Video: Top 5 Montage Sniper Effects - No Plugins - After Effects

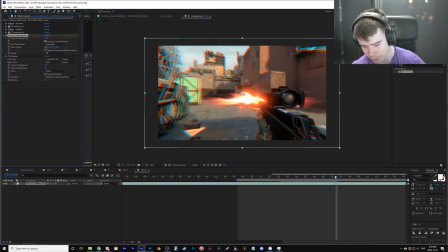(8:14)
Let's go to like 36, and then I'm just going to move 20 frames over this time and bring it back down to zero.
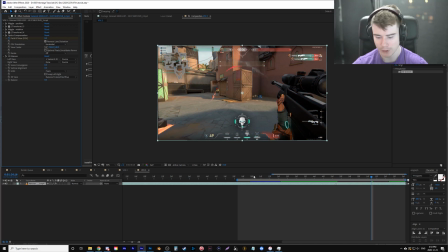(8:21)
And if I click enter,
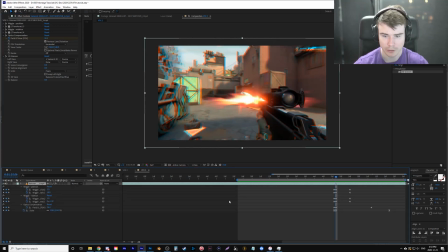(8:26)
even then you can't really see it. So I'm gonna press U, find my keyframe. Let's bring it to like 55 where it's kind of crazy.
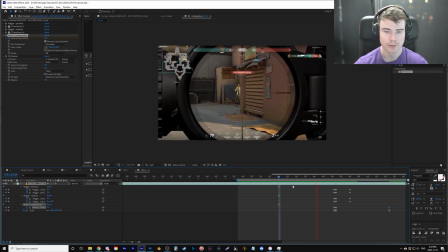(8:33)
And let's bring it over to 30 frames so it lasts longer. So really it's about you playing with it and finding what you like.
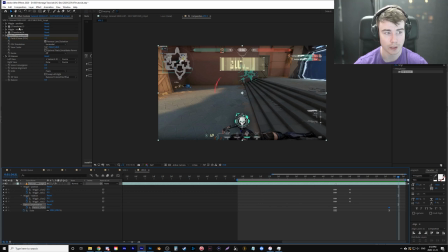(8:40)
I think that works a little more, and like your style could go a lot crazier with that. So effect number four is very simple.
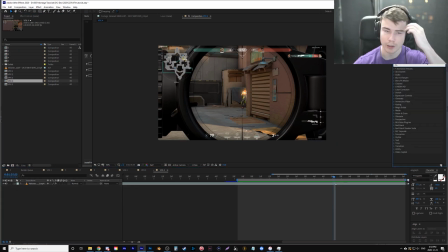(8:47)
I'm just gonna use two effects for this. And I've done this before in my no scope effects before, but again, it works well with a scoped shot. So I'm gonna type in warp. Just grab warp, it's gonna place on there.
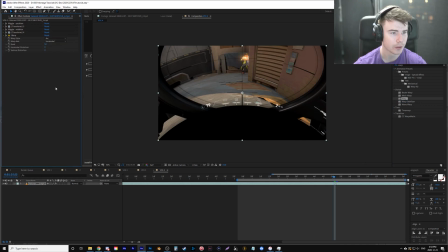(9:01)
Let me hide again all these wiggle effects because they're everywhere. We're gonna change the type from arc to fisheye, or the style, I guess.
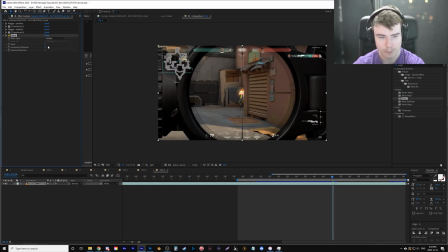(9:10)
One frame before, we're gonna change the bend to zero. And during, I'm gonna change it to 35.
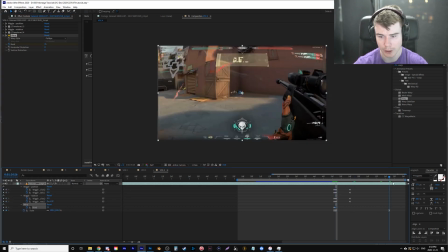(9:18)
And then let's press U and bring it all the way to 30 frames and go to zero. Now for this one, we're actually going to not just leave the keyframes like that, we're gonna copy what we did with the scale. So I'm gonna press F9, bring up my graph, and this way I'm gonna make it, force it to warp more at the beginning so it eases and tapers off at the end.
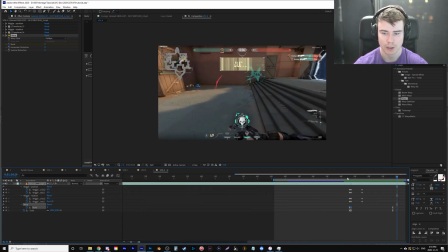(9:37)
You can see it here. It's not bad, but we're just gonna add a bit of blur to that.
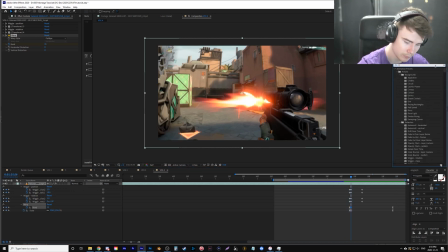(9:43)
So all you have to do under effects is type in radio. I'm gonna grab radio blur. We're gonna change the type to zoom, go one frame before. I have to keep looking because my microphone is blocking my keyboard.
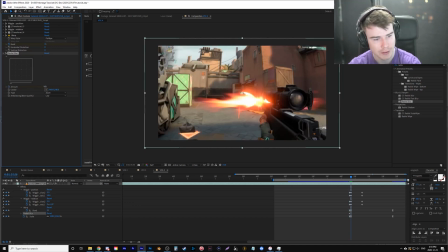(9:56)
Change the amount to zero. add a keyframe during, let's just say 10, and let's go 30 frames and go back to zero.
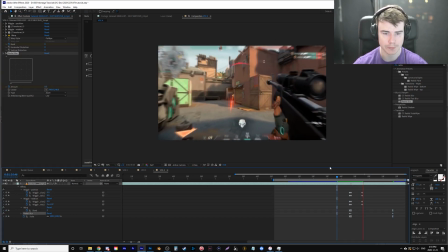(10:05)
And you can see once it renders,
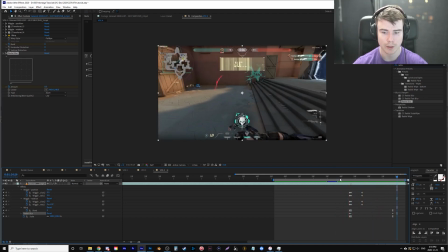(10:12)
not bad looking shot.
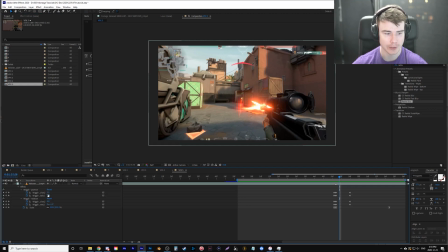(10:15)
Now for effect number 5, I actually made up on the spot right beforehand because I wanted something a little bit unique for this and just to show you can really do anything in After Effects. So my idea was I go layer,
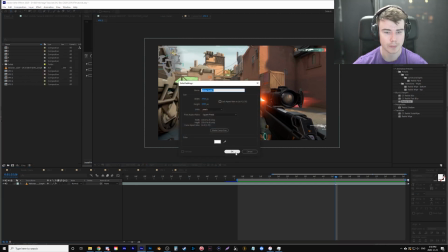(10:28)
once I click the composition, go layer, new, solid, it's going to be white, it's going to be on the top, I'm going to hit the eye to hide it for now.
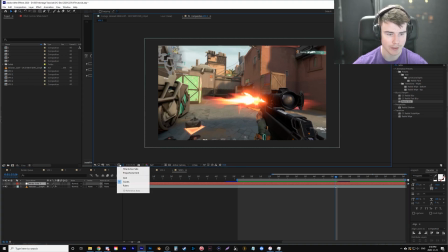(10:35)
Now because this is all shaky, I can't see the center of the screen, so I'm going to turn on my title safe to see that. While selecting the white layer, I'm going to click the ellipse tool. On the center here, I'm going to hold down my click and my control and shift to create a perfect circle, which is around there.
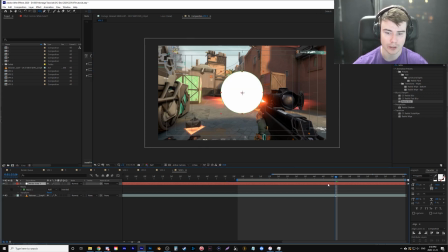(10:51)
Keep it around that size. You can see it here. Now, while clicking the layer, I'm going to go control, shift, and D, which splits it. I'm going to delete the first half because I don't need this there. Now, I'm going to click M to bring up my mask options, or MM, and you can see mask expansion.
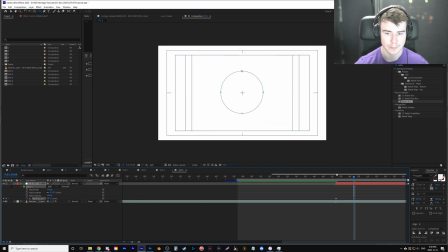(11:06)
I'm just going to use 10 frames over, and I'm going to force it to be the whole thing. Now select both these frames, click F9 so we can create an easy ease.
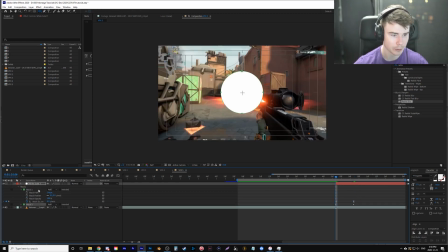(11:14)
Now selecting the mask layer, I'm going to duplicate it and change the second one to subtract.
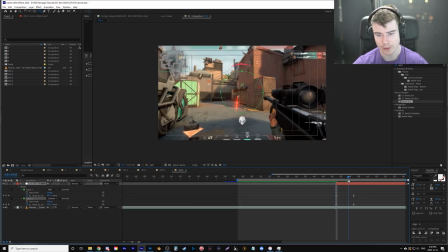(11:19)
I'm going to press U to bring up my keyframes, and on the subtract one I'm going to bring the last keyframe a little later.
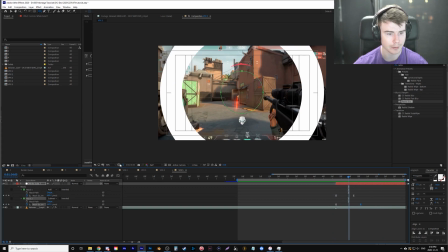(11:26)
So it has an effect looking like this. Now I'm going to turn off my title safe so I can see properly here. And we're going to add some effects to this. So first I'm going to type in gradient and add gradient ramp to it.
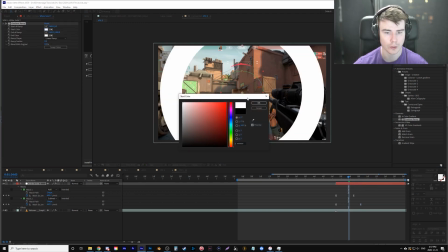(11:39)
What I'm going to do is change the top one to white and the bottom one to like a grayish,
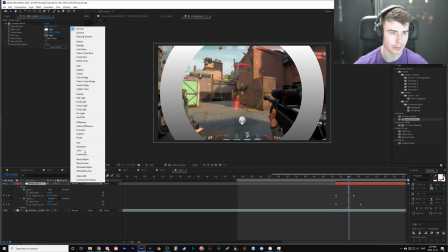(11:46)
because then I'm going to select my layer and change the blending mode. You could have it as like screen and stuff.
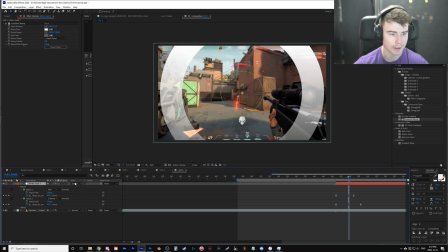(11:52)
Oh, that's lighting. But I think it's a little too much. So to get it more subtle, I go with overlay.
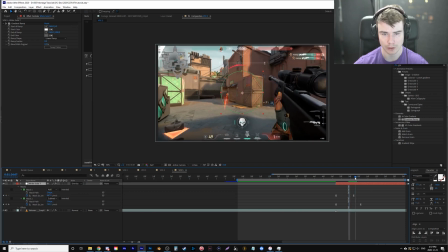(11:57)
And you can see the more you make it gray, the more it kind of blends in here and the white a little bit more of a glow. So I might even make the gray a little bit more bright.
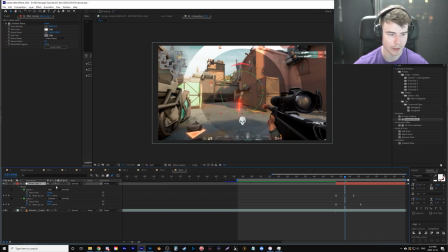(12:06)
Then we're going to make sure we turn on motion blur for our layer and turn on motion blur, well, for our composition and for our layer.
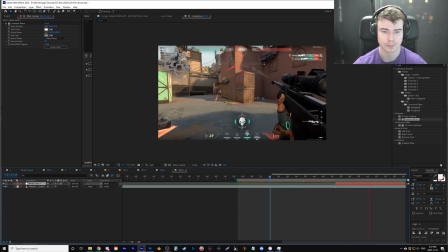(12:13)
So it kind of adds a bit there. Just kind of adds a little something.
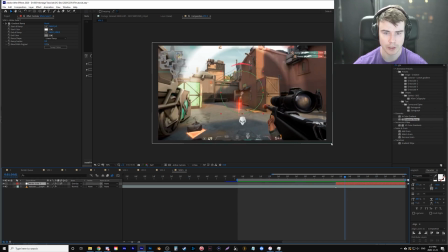(12:18)
If it's too much, you can always tweak it more. I just like the impact.